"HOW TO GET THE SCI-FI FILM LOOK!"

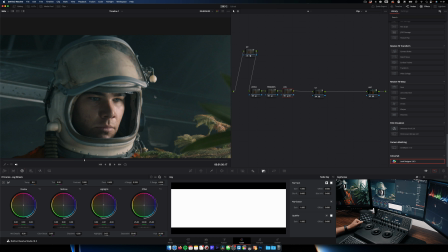This area right here, this patch, you can see that starting to get some other color coming in.
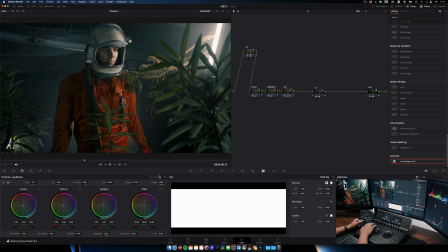Also with the skin tones, it's working really well. It's a little bit too yellow, so I'm going to give it a little more of a red tint overall. Dial it back some. I like that. It's very, very subtle, but it's enough. And then we're going to do the same thing with our shadows.
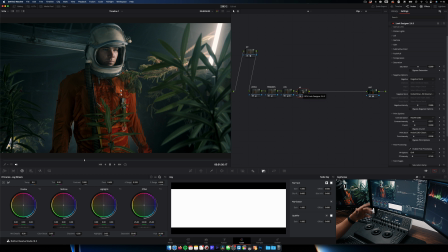See where they start pulling at. I don't want to take our shadow levels too low, but something right in here is looking pretty good. I'm going to add a little bit more of a blue, a deeper blue to this. And then in our midtones, I'm going to add some more skin tone color back in because I don't want to desaturate his skin too much.
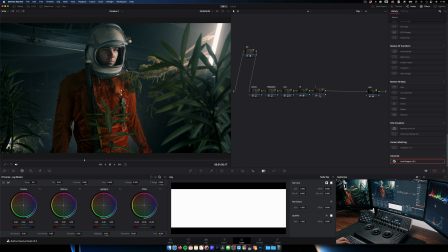That's looking really, really good. Now we're going to go after our Look Designer plugin.
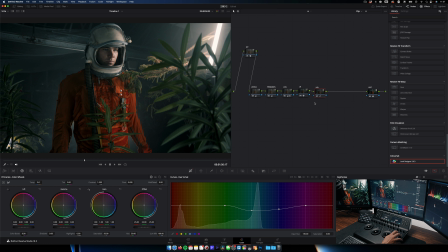The reason I'm going to work after the Look Designer plugin for this next step is because I want to work with the colors that our film stocks have implemented. So after our Look Designer node, I'm going to add a node here, and we're going to start working with our hues. So I'm just going to name this HSL.
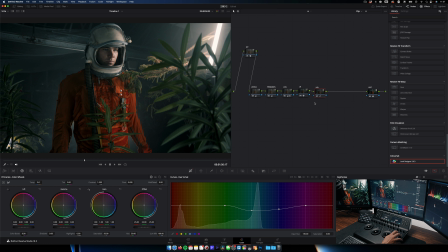So in our HSL curves, the first thing I'm going to do is take the yellow anchor and just shift it, swing it to be a little bit more red. It's looking good. And then in our blues, I'm going to shift them to be a little more teal. Then we'll jump into our hue versus sat and start desaturating some of these blues.
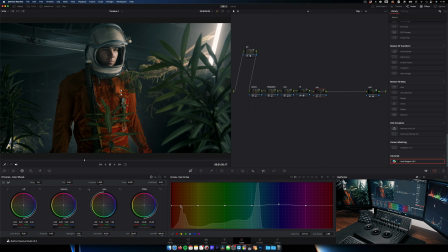And I'm pretty much happy with that. I'm going to bring some of these blues back up just a little bit. And I think I went too far with our yellows. Actually, I don't think our skin tones need to be adjusted very much.
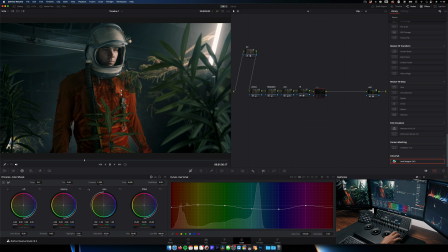It is going to leave that orange a little bit further from where I wanted it. So maybe we'll add a new anchor right here and just bring it up a touch. That's actually enough right there. We'll go into our red saturation now and bring these down just a little bit because we don't want that red too vibrant.
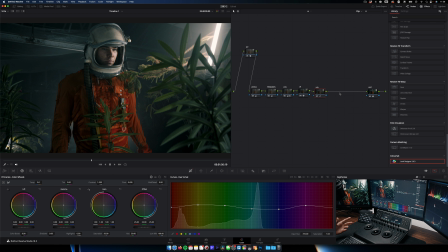And what we're trying to do here is get away with decreasing some of that red saturation without completely removing the saturation of our skin tones. And if we move through the clip though, part of that bleach bypass, I mean, we're not gonna have super saturated skin tones and that's fine. If we really needed to though, we could add a key and bring them up that way. But for this specific shot, I don't think I need it.
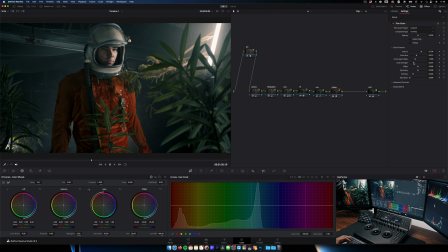I'm gonna be pretty much happy with where it's at right there. So now I'm gonna get into the texture phase. And so I'm gonna add some grain here. Just going to add DaVinci Resolve's built-in grain because it's the most efficient, just runs the best. It's typically the one I'm using anyways. And I'm going to go with the 16mm 500T. And we're going to turn that size up just a little bit as well as the strength.
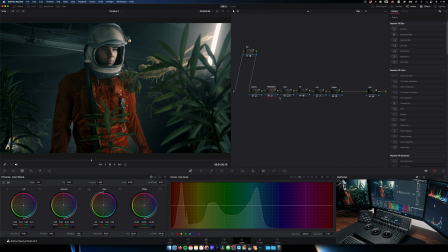Now, as I'm looking at my reference monitor, I'm noticing we're getting a little too much green in the background over there. I'd rather it be teal versus that slight green tint. So let's jump back into our primaries and I'm going to pull a little more teal into the lift.
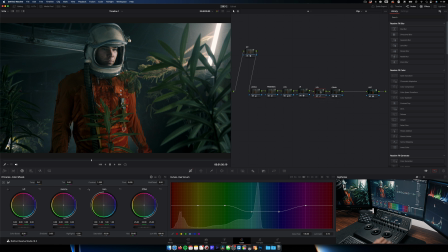It's a little bit better there. And then I'm also going to jump into the HSL and we're going to go to hue versus luminance and bring the luminance down on some of these blues. I'm liking where that's at. So what I am going to do here is add a little bit of a vignette.
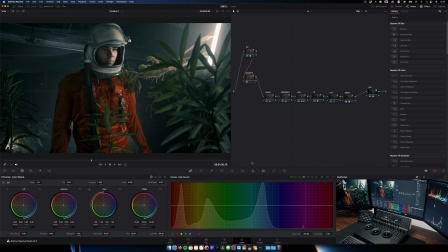And there's a bunch of different ideas and thought processes on where to add that, where to place it in your node tree.
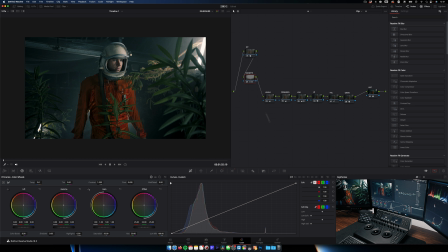Even I don't keep it in the same place every time. But for this instance, because we didn't need to do any exposure or white balance adjustments, corrections here, I'm just going to add it immediately after the input device transform, that first CST. So we'll name this one vignette. And then to add that vignette, we're just going to add a large circular power window.
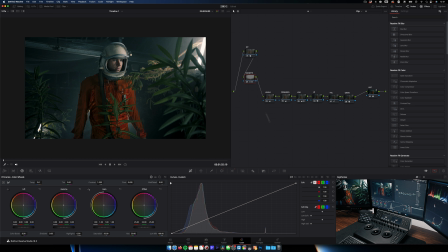Bring this in here, make sure it's super soft. Because he's so high up in the frame, we're going to pull this up a little bit more and invert it and then track it. All right, now we're going to go through. Oh, also quick note about that. If you notice, it kind of parallaxes because of the 3D tracker.
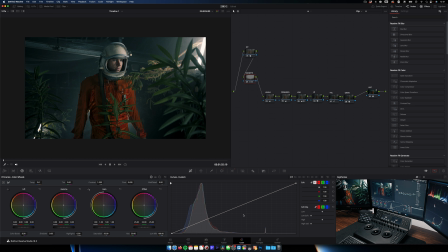Say we don't really want that. If you go into the tracking, you just turn off that perspective 3D, we'll reset it there, and then retrack it. Do the same thing with rotate. We don't want it to rotate, we'll just turn that off.